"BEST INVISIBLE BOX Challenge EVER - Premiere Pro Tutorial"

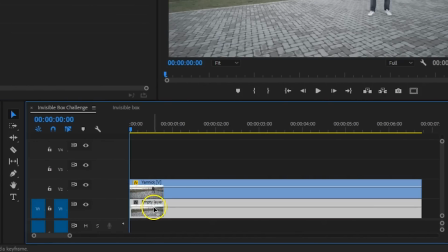[3:57]
And now what I'll do is drag the empty shot onto video layer 1, and this layer will reveal itself through that hole, but because the bottom layer is exactly the same, but empty, it seems like we've magically poofed away the bricks.
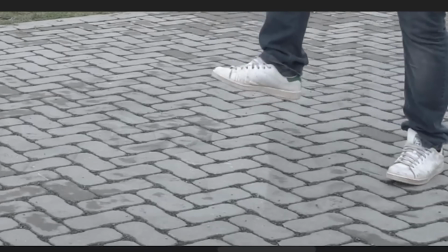[4:10]
Now we've drawn that mask roughly, meaning we'll see it overlapping with Janik's foot.
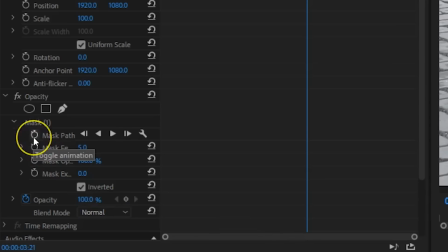[4:15]
So the next thing we'll have to do is animate the mask path. Enable the animation toggle for that property, which will create a keyframe.
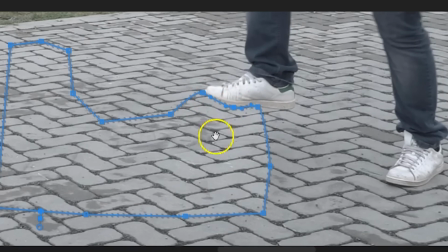[4:23]
Then adjust your mask over time so that it flows with the movement of Janik's foot.
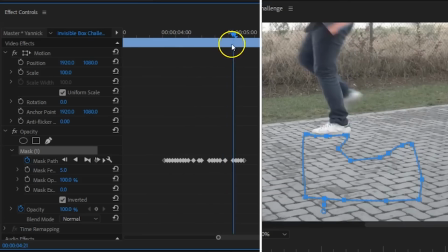[4:28]
And this is something you have to do because we've been filming from above, meaning we have some perspective.
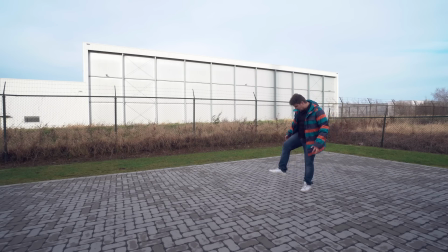[4:33]
Now once that is done, your magic trick should already work. But some people might not believe you because of the shadows down here.
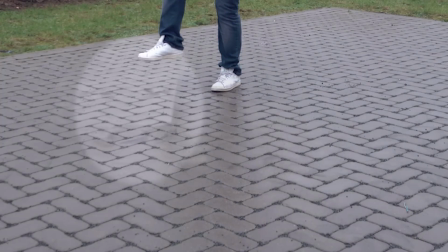[4:40]
We're using an empty space to fill in the mask, which didn't have any shadows.
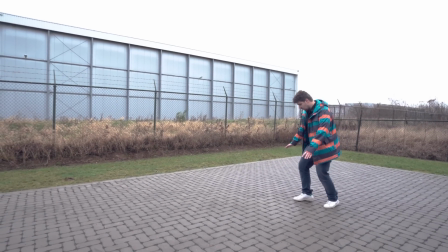[4:45] Jordy, look what I can do! Okay, now we're just exaggerating, Janik.
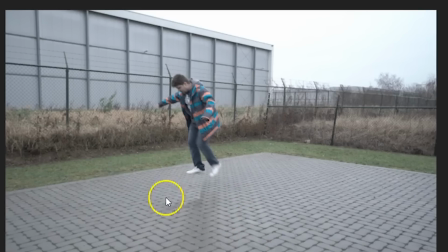[4:55]
To bring back the shadows, I first want to clean out the heart mask, which we created first.
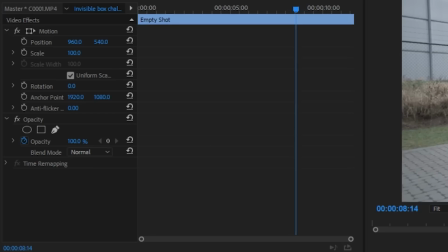[4:59]
For that, I take the empty shot and place it on layer 3. I click on the circle under the opacity to create a round mask.
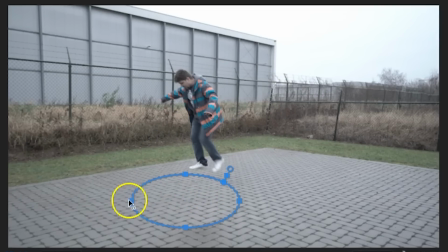[5:07]
You want to change its position and size to cover up where the bricks were.
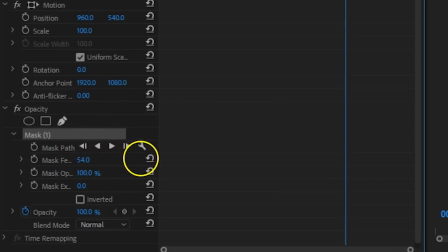[5:11]
Then from the mask properties, increase the feather, which is going to make that first mask less visible.
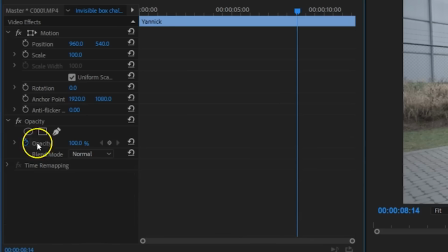[5:17]
Then for the last step, I'm placing Janek's clip on channel number 4. Here I also navigate to the opacity property and click on the circle mask.
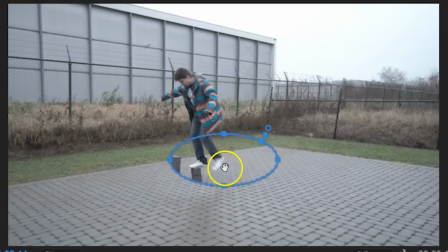[5:26]
And this one I'll reposition underneath the shadow of the bricks. And this means that we're not showing the shadow of the bricks, only the shadow of Janek walking over those bricks.
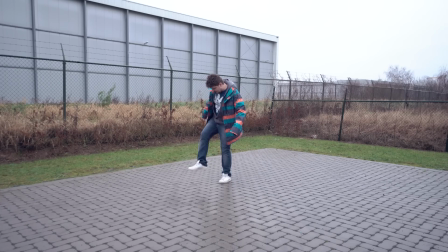[5:36]
And that's all there is to it! The final steps are to match this shot with the previous handheld shot.
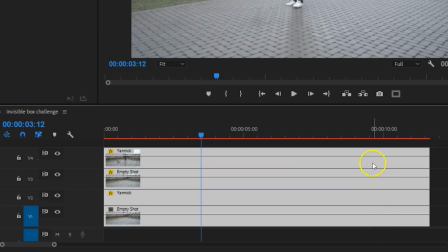[5:42]
So I'm going to select everything in my timeline, right click and choose nest.
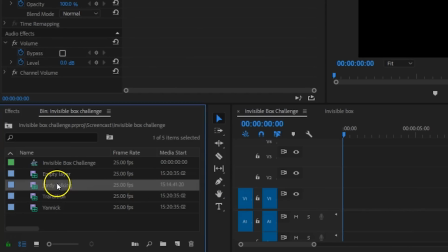[5:47]
And this will group all of those layers together. Before that clip, I insert my shot where I was talking to the camera.
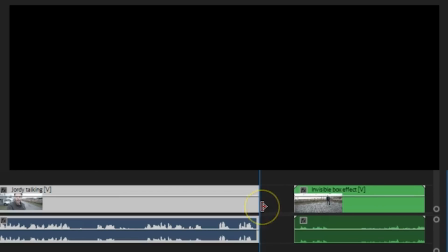[5:53]
I trim this clip right on the point where I'm fastly swiping my camera. Then I cut to the shot we took of swiping on the tripod.
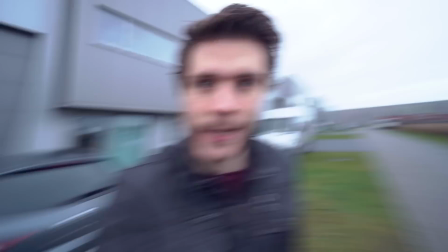[6:01]
This is just a small piece, but will connect the two shots around it. And looking at the result, it somehow works, but not exactly. We went from a handheld shot to an instant tripod shot.
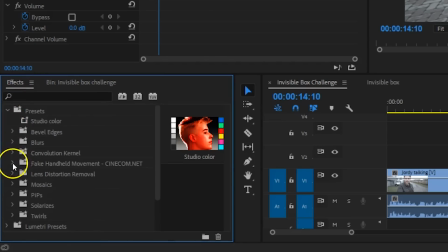[6:12]
So what I'll do next is head into my effects library and navigate to the fake handheld movement folder. This is actually a preset pack that we've created ourselves. It's free and you can find a download link to it in the description below.
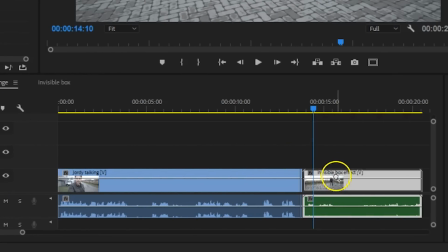[6:26]
Now drag any type of handheld motion you want onto the nested sequence. Now this already looks a lot better, but there's one last thing missing. We're still going too sudden from a swipe to the tripod shot. So I'm going to go into the effects controls, locate the transform effect which has been applied through the preset. I'm moving the clip to the left through the anchor point property of that effect. I create a keyframe for that value in the beginning of the clip, and then I move a couple of frames forward and move the position of the clips through the anchor point to the other side of the canvas. One more time, a couple of frames forward, and now I reset the anchor point value, which will automatically create a keyframe.
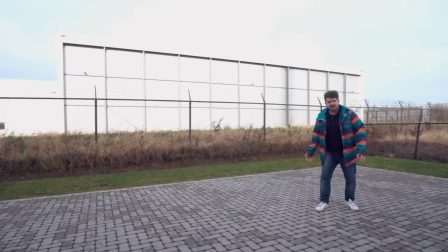[7:07]
This adds a little bump into the shot, making that swipe appear more natural. And that, my friends, is how you can impress your friends with the Ultimate Invisible Box Challenge. Thank you guys so much for watching. If you want to see us every week, make sure to hit that subscribe button down below. But now it's time to go inside, because it is cold outside. And by the way, stay creative.
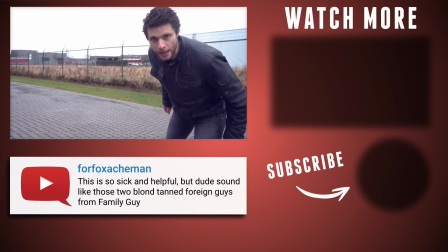[7:29] And Janek, where have you put that invisible box? Seriously, dude, it's not funny if I will trip over it.
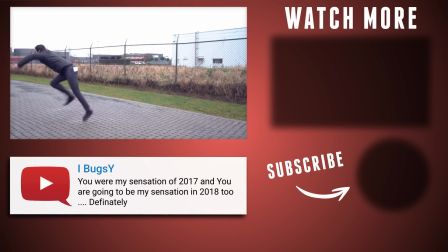[7:37] Where have you put it? Janek, seriously, dude, come on. See, I tripped over it.
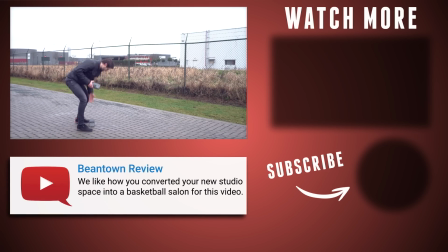[7:43] What are these bricks for you, by the way? Now, where is that invisible box?